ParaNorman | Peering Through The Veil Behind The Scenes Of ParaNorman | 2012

We're going to run through a little overview of what we do here at Leica in our department, which is the Rapid Prototyping Department. We're dealing with the head and the interior of the head and how to get that head to perform everything that the animators, who are our actors, need to perform through this inanimate object. Yeah, and the way that we've been going about it is through replacement animation. What would you say? Replacement animation is a way of individually sculpting multiple different facial expressions.
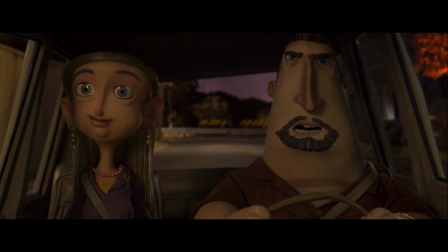1040s I have no idea what you're talking about. Seriously, where did you learn that?
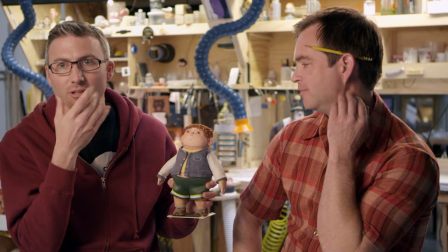1044s
Instead of having to push Neil's lips around and his cheeks and all this stuff with,
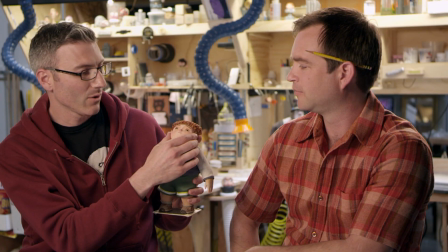1049s
say, a typical mechanical face, what we do is we just remove the entire face.
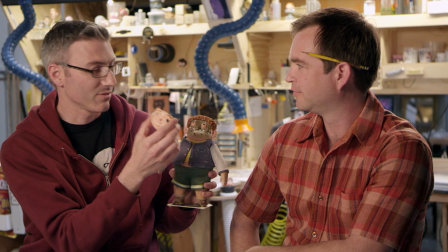1055s
And then we put on a new one that has just all the changes that we need in it.
Can you stop doing that?
We'll take a picture of that, and then we'll change it a frame at a time. So basically 24 faces would make 1 second of facial animation.
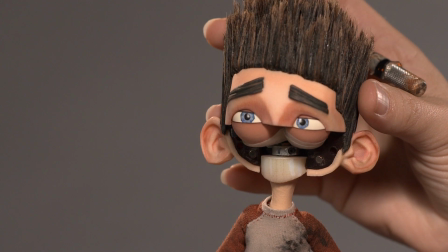1070s
And we break those faces in half so eyebrows and mouths can animate separately. That's how you get the most out of your characters. Sort of like a very, very fancy Mr. Potato Head.
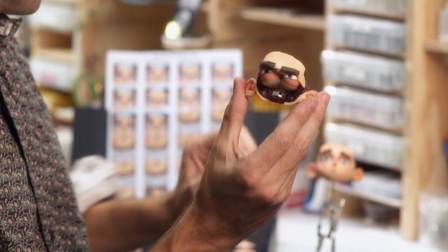1081s
You can change, you know, the brows, the mouths to get exactly the expression and the performance that you want.
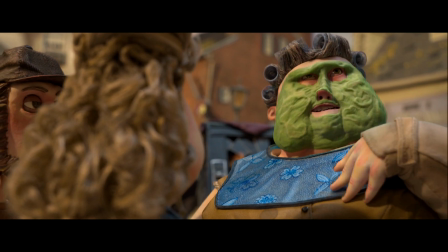1087s I was merely inhabiting the role.
And it enables us to bring a level of sophistication, a level of expressivity that we really haven't seen in the medium before.
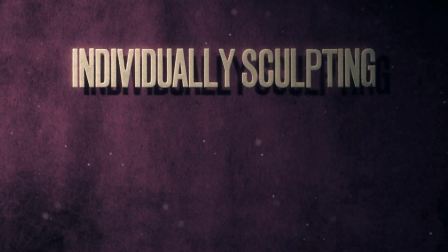1103s
The old way you would do replacement animation was individually sculpting as minimal as 80 faces,
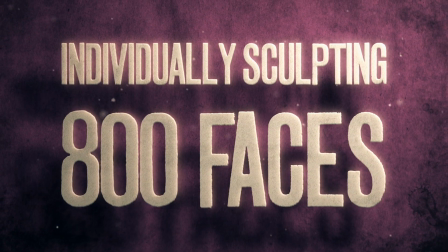1110s
as many as 800 different facial expressions. So over the last couple years, they've come up with very inexpensive and quick ways to take a computer design and 3D print it.
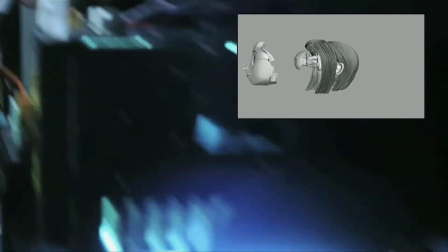1121s
On Coraline, we were the first company to take that technology and use it for animation.
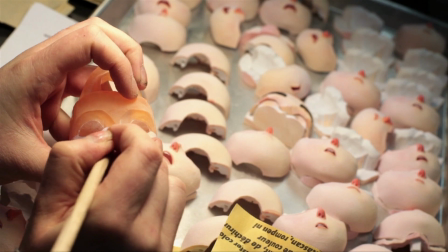1127s
So basically, we were taking a rapid prototyping machine and taking each individual facial expression that a character would make and trying to print it out. So with 3D printing, we were suddenly able to produce thousands and thousands of different facial expressions,
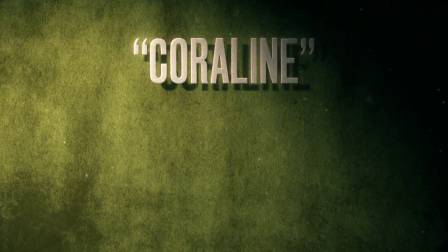1142s
and we really pushed the performance of a replacement character. Coraline ended up having 250,000 different facial expressions. But one of the side effects with it is that by doing replacement animation,
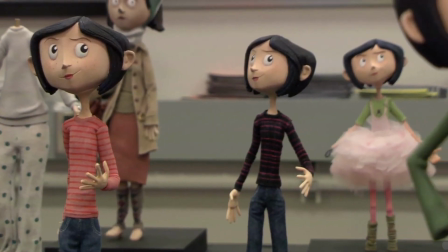1156s
you really sort of had to sacrifice the design, because each of these faces ended up coming out of plastic material.
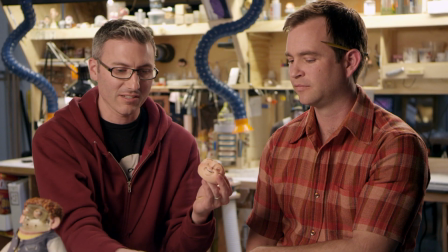1163s
They all had to be hand-painted. The color has to be exactly the same. The shape has to be exactly the same. They have to work perfectly. We had to continually dial back the paint jobs because it became impossible to have blush on a face and have that blush be in the same spot every time. Because if you think about having a different face upwards of 12 to 24 times a second, suddenly you're going to get a lot of chatter if that blush is not in the same spot. And because of that,
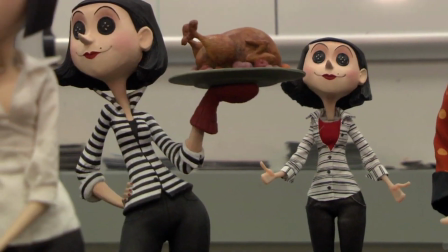1191s
you could not get a very sophisticated texture on a face. It's not working. They had a fairly kind of uniform color. What are you gonna do, huh? So Brian McLean, who's the head of Rapid Prototype, he started to look into the different printers that were out there and found there'd been a colour printer that was around when we did Coraline, but the level of colour that it produced was really not to a level that we wanted to use. But in the time, the sort of 3 years of working on Coraline, the technology, of course, leapt forward. So we looked towards another type of rapid prototyping called 3D printing, but it's color 3D printing. And it's a similar technique, but what color 3D printing affords you to do is build in the color into the model. With this film, by infusing the material with color in the printing process, we're able to get a lot more varied texture, a lot more interesting things happening in the face.
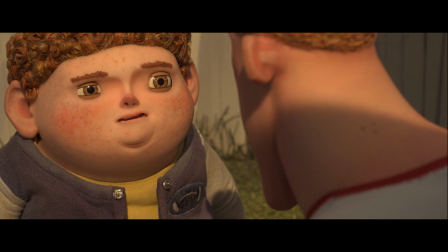1246s
So Coraline had 13 freckles, Neil has thousands, and that allows us to have greater verisimilitude.